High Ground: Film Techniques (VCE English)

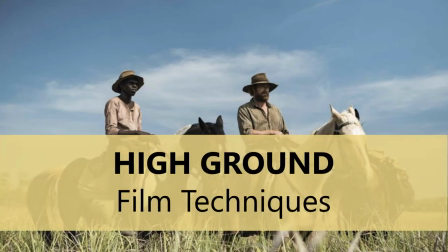(0:00)
Welcome back to another episode of the Six Piece Podcast. Today we're delving back into the film high ground and we'll be focusing on film techniques.
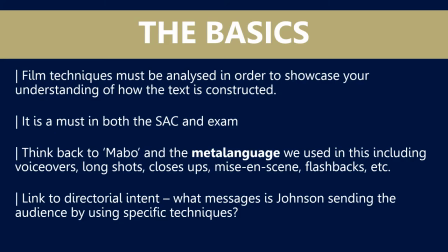(0:09)
Just to run through the basics I guess of film techniques, these must be analysed in order to showcase your understanding of how the text is made or how the text is constructed. and this is particularly important in both the SAC because it is on the rubric and the exam because the examiners will
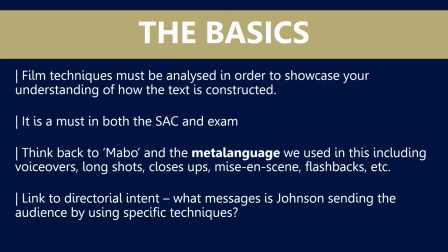(0:28)
definitely be looking at for film techniques and how you employ these in your essays. Think back to Mabo and the meta language that we used when we analysed that film including aspects like voiceovers, long shots, close-ups, mise-en-scene and flashbacks. These also appear in high ground.
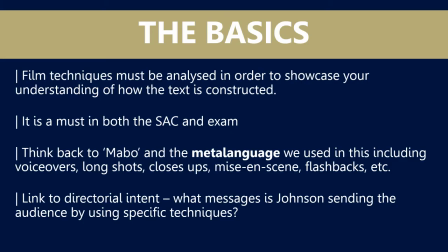(0:49)
whenever you are using film techniques i would like you to consider the directorial intent so think about what messages johnson is sending to the audience by using specific techniques now we're going to run through a few film techniques today
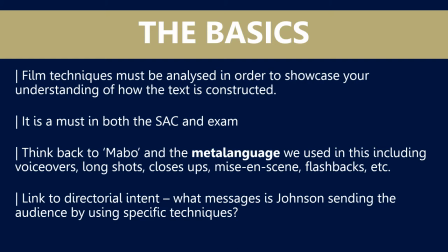(1:04)
but this is by no means every film technique that's used in this film so use this as a starting point a place where you can think back and revise over what you already know and then use this in your analysis when you go back and watch the film a second,
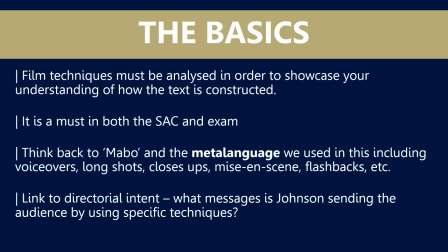(1:22)
third, fourth time and see if you can pick out little choices and decisions that Johnson has made and the reasoning or the purpose behind those changes.
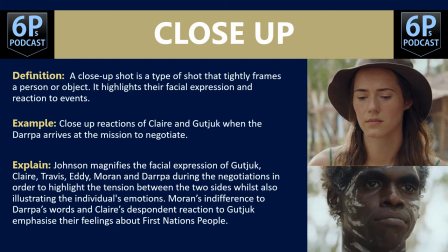(1:34)
Let's start with I guess the one that we know pretty well which is a close-up which is the name suggests is a close-up of the character's face or in fact a close-up of any object really it could even be a character's feet if that happened to be important, say. The example we've got here is a close-up of Claire and Guchuk.
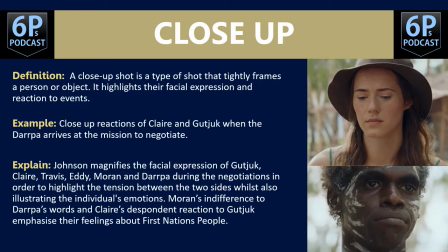(1:52)
We see their reactions when the mob arrives at the mission to negotiate, so DARPA and Moran's meeting. In the explanation here, we've obviously got a verb. Johnson magnifies the facial expression of Guchuk, Claire, Travis,
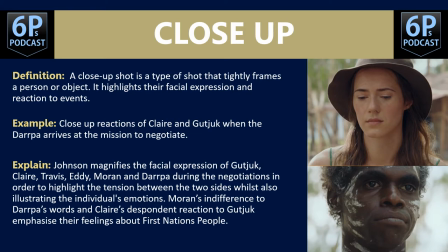(2:06)
Eddie, Moran and DARPA during the negotiations in order to highlight the tension between the two sides while also illustrating the individual's emotions. Moran's indifference to DARPA's words and Clare's despondent reaction to Goodchook emphasise their contrasting feelings about First Nations people
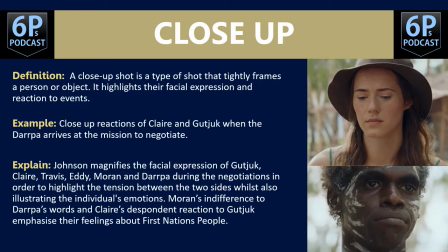(2:24)
Again, I'd probably want to focus on one or two characters in this scene There's a list of characters, but I'd probably focus on just one or two in this case What you'll hopefully notice in the explanation is the explanation verbs are present And so too is the director's name,
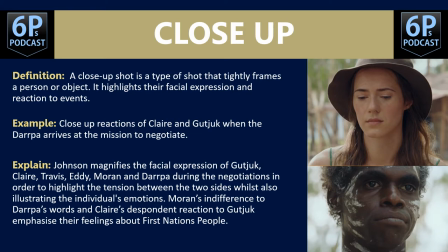(2:42)
because it is Stephen Johnson that is employing or utilizing or implementing these film techniques.
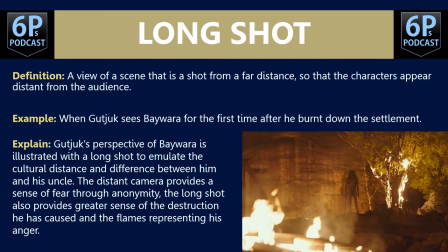(2:49)
So, from a close-up to a long shot. This is obviously a view that is shot from a far distance, so the characters appear distant from the audience, or they're pictured against the setting or the landscape or the backdrop.
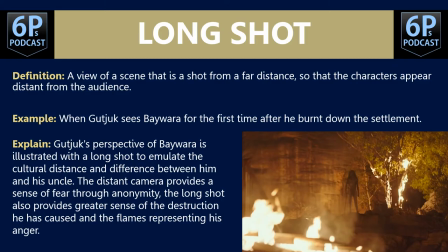(3:05)
The example here is when Guchuk sees Baywater for the first time after he burnt down the station. The explanation here is that Guchuk's perspective of Baywater is illustrated with a long shot to emulate the cultural distance and difference between him and his uncle. The distant camera provides a sense of fear through anonymity,
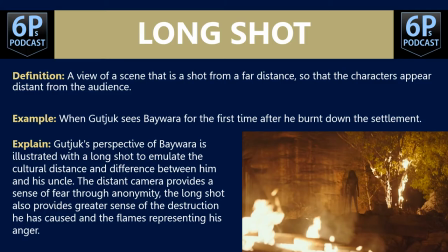(3:25)
the long shot also provides greater sense of destruction he has caused in the flames representing Baywater's anger. something here to consider as well is the fact that we don't see Baywater's face and actually in this scene it is Moran's voiceover so
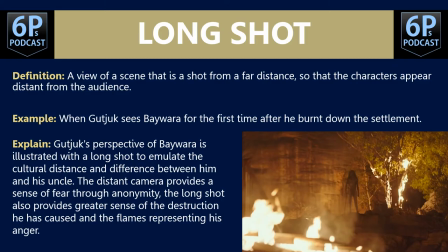(3:40)
we do get Moran's version of Baywater burning down the station or the wild mob burning down the station
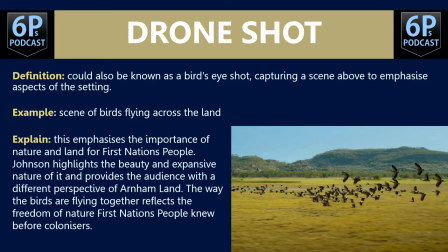(3:49)
something that's pretty unique to this film I guess are the amount of drone shots that are used you'll see in the definition also sort of bird's eye view shots at times particularly when we are travelling with Travis and Guchuk.
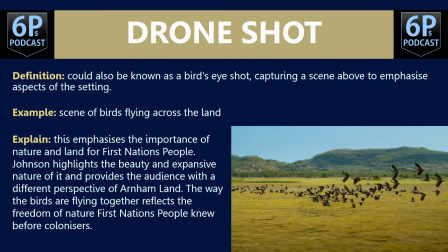(4:04)
In this scene we see birds flying across the land and you could say this emphasises the importance of nature and land for First Nations people. Johnson hollits the beauty and expansive nature of it and provides the audience with a different perspective of Arnhem land. The way the birds are flying together reflects the freedom of nature First Nations people knew before colonisation.
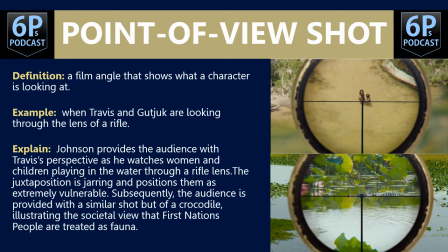(4:27)
the last of our shots I guess that we're going to focus on is a point of view shot also known as a POV shot but please remember to spell the full word out and this is obviously a film angle that shows what a character is looking at to the audience so the audience
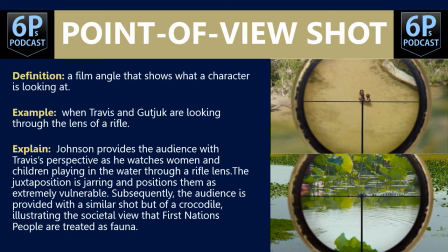(4:43)
shares that character's perspective the example throughout the film particularly is through the crosshairs of a rifle so we see Travis a number of times and Goodchuk a couple of times as well looking through the crosshairs of a rifle.
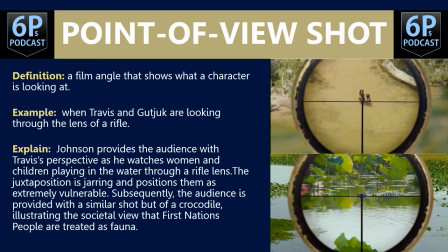(4:58)
The explanation. Johnson provides the audience with Travis's perspective as he watches women and children playing in the water through a rifle lens. The juxtaposition is jarring and positions them as extremely vulnerable, them being the First Nations people.
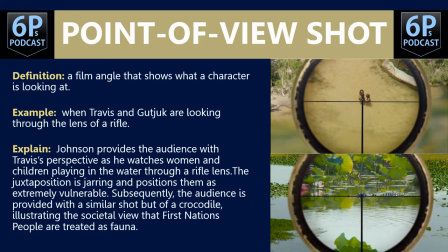(5:15)
Subsequently, the audience is provided with a similar shot but of a crocodile illustrating the societal view that First Nations people are treated as fauna and the fact that they too are actually hunted, much like we saw with the officers in the opening massacre.
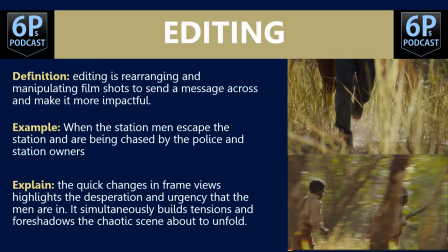(5:34)
We'll move on to editing now. Editing is a great film technique because it is in every single scene. It's the way the scenes are ordered and cut together. So really think about pacing and timing when it comes to editing and why certain shots and sequences are in the order that they are in.
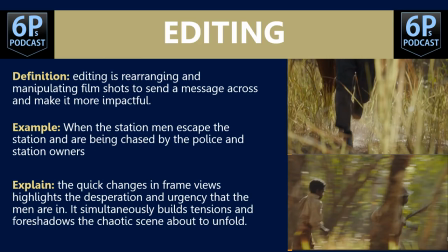(5:55)
In this case, we've got the example of when the station men escape, and are being chased by the police and station owners. The quick changes in frame views highlights the desperation and urgency that the men are in. It simultaneously builds tensions and foreshadows the chaotic scene about to unfold.
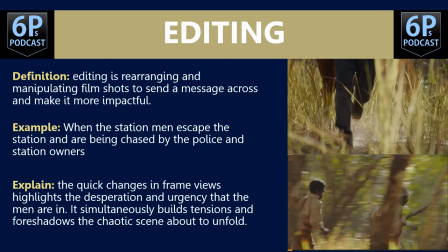(6:15)
Something as well you could consider when it comes to editing is sound, because sometimes there will be cuts in this film from really loud and chaotic scenes to quieter scenes and the juxtaposition there as well particularly between
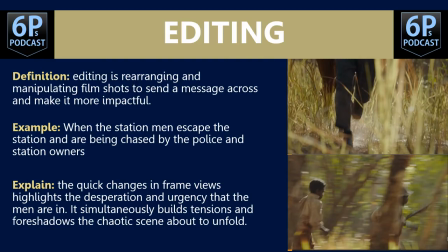(6:30)
say the officers and the first nations people but really think about the ordering of the scenes and how they're edited together all
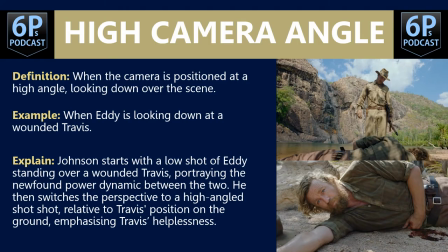(6:40)
right let's look at some camera angles we'll start with high camera angles and we saw one of these earlier on when we had the point of view shot from Travis's perspective through the rifle crosshairs looking down at the women and children playing so that's a great
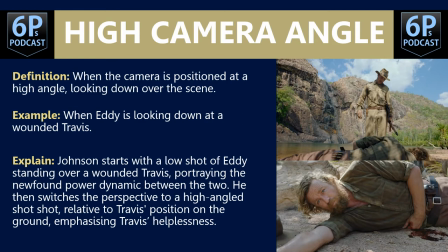(6:56)
example of how two film techniques can work together and they definitely don't work in isolation we've got a different high camera angle example here obviously high camera angle means when the camera looks down on someone or something in
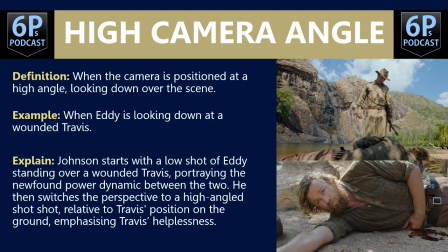(7:11)
this case it is Eddie looking down on Travis Johnson starts with a low shot of Eddie standing over a wounded Travis portraying the newfound power dynamic between the two he then switches the perspective to a high angled shot relative to Travis's position on the ground emphasising his helplessness and the wording's not great
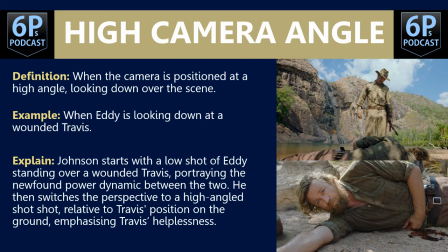(7:29)
there but you get the gist of that particular example and explanation of high camera
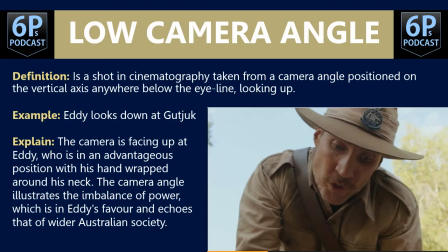(7:34)
angles and we move to the opposite which is low camera angles taken from low looking up at someone or something In this case it's Eddie looking down at Guchuk. The camera is facing up at Eddie who is in an advantageous position with his hand wrapped around Guchuk's neck.
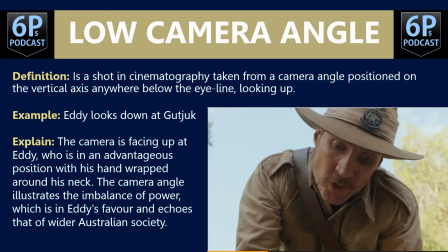(7:52)
The camera angle illustrates the imbalance of power which is in Eddie's favour and echoes that of wider Australian society where non-Indigenous people hold power. Note to it emphasises his violent nature and the way that he resorts to that in order to maintain his power.